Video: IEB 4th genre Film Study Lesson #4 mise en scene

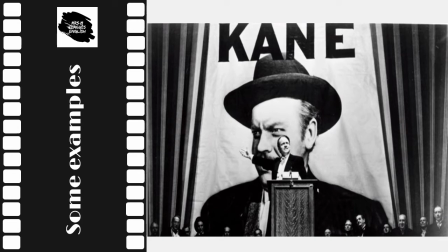By showing you men in three different sizes on one still, the viewer can make assumptions about who is in power and who is in a position of weakness.
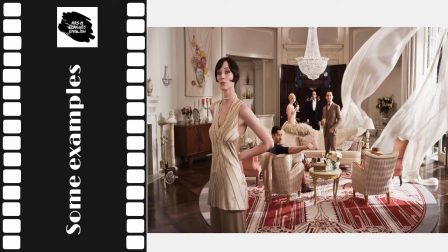Many of you will be familiar with the novel The Great Gatsby and will have watched the 2013 movie version from which a still is shown on this slide. Take a moment to absorb what you see, the mise-en-scene.
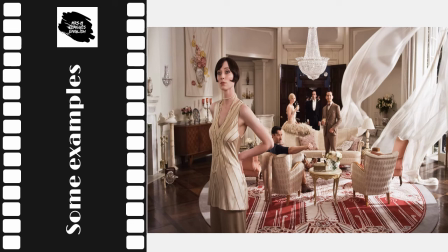A lady standing closest to the camera. Look at her body language. Arm bent with hand on hip, a rather imperious expression on her face. Look at what she's wearing.
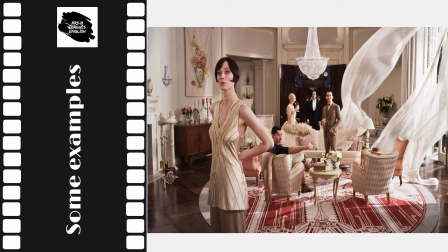A dress typical of the 1920s with a rather low-cut neckline, and she has a fashionably bobbed haircut. There are four characters behind her. a seated man and 3 standing.
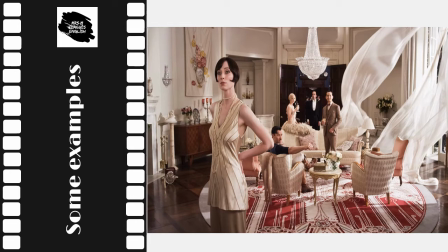In the distance, through the double doors, you can see people in an outer room. Take note of the picture composition. The round mat in a round room. The colours, they're fairly muted, apart from the mat, with shades of cream and gold.
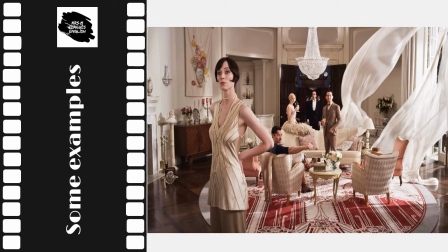The costumes, furnishings and artwork ensure that we note that these are people of great wealth. The net curtains are billowing into the room. As a viewer, you should ask what these details convey to you.
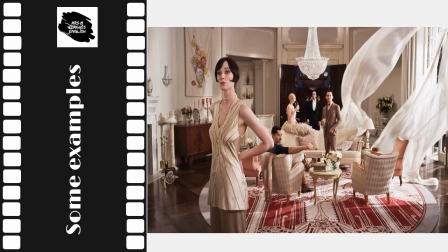What assumptions are you making about these characters? Who they are, and where they are? And were you observant? Did you see this? And what do you make of that?
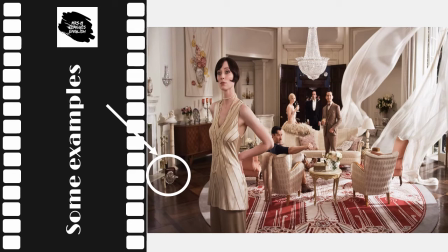You are, in essence, reading the scene in front of you, making use of your ability to decode images and colors as opposed to reading words.
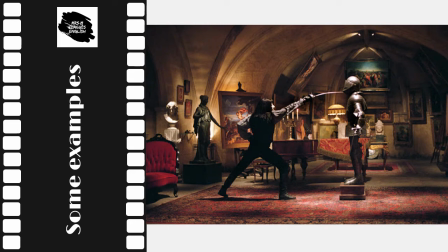Some of you will be doing the superhero option in the 4th genre. Here's a still from the film V for Vendetta. Spend time studying the mise-en-scene, the shape of the room, with its vaulted ceiling, the museum-type artifacts in the room,
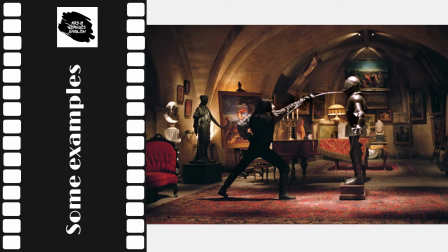the beautiful Persian rug on the floor, the way that the lighting is used to highlight the artworks. There are even paintings hanging on the ceilings. Did you notice the grand piano, the candelabra on the piano?
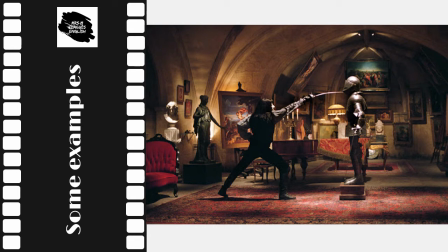For those of you who have watched the film or read the graphic novel, you'll know the significance of these beautiful pieces of furniture and artwork. They are being kept safe by V, the costumed man on the left,
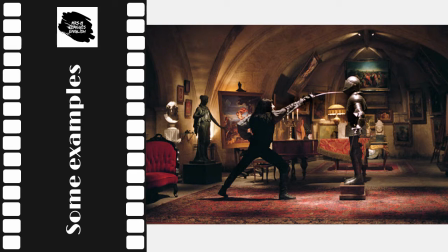who appears to be jousting with a suit of armor on the right, which is in itself a significant image in the film.
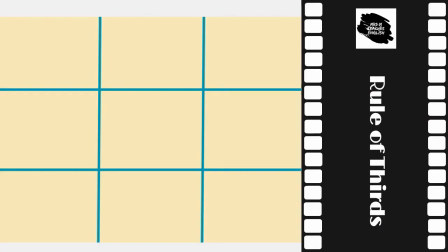It's important to note the rule of thirds when you are analyzing a picture. Imagine that the image is divided into 9 squares, like this.
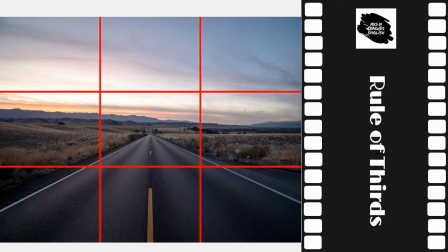Do you see how your eye is drawn to the center point, following the road?
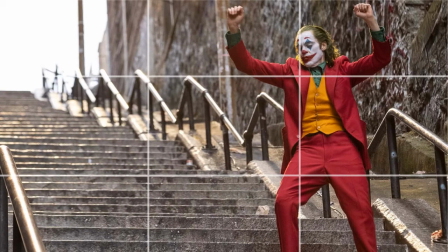What about this image from the 2019 Oscar award-winning film The Joker? You'll note how your eyes are drawn down the stairs to the main character on the right. You should also take in the way he's dressed, his makeup,
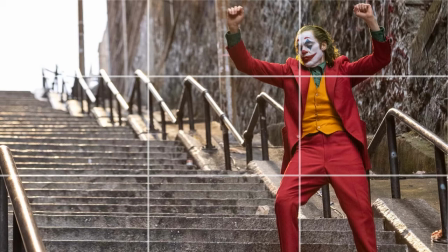and the way that he's standing, or actually dancing, down these stairs.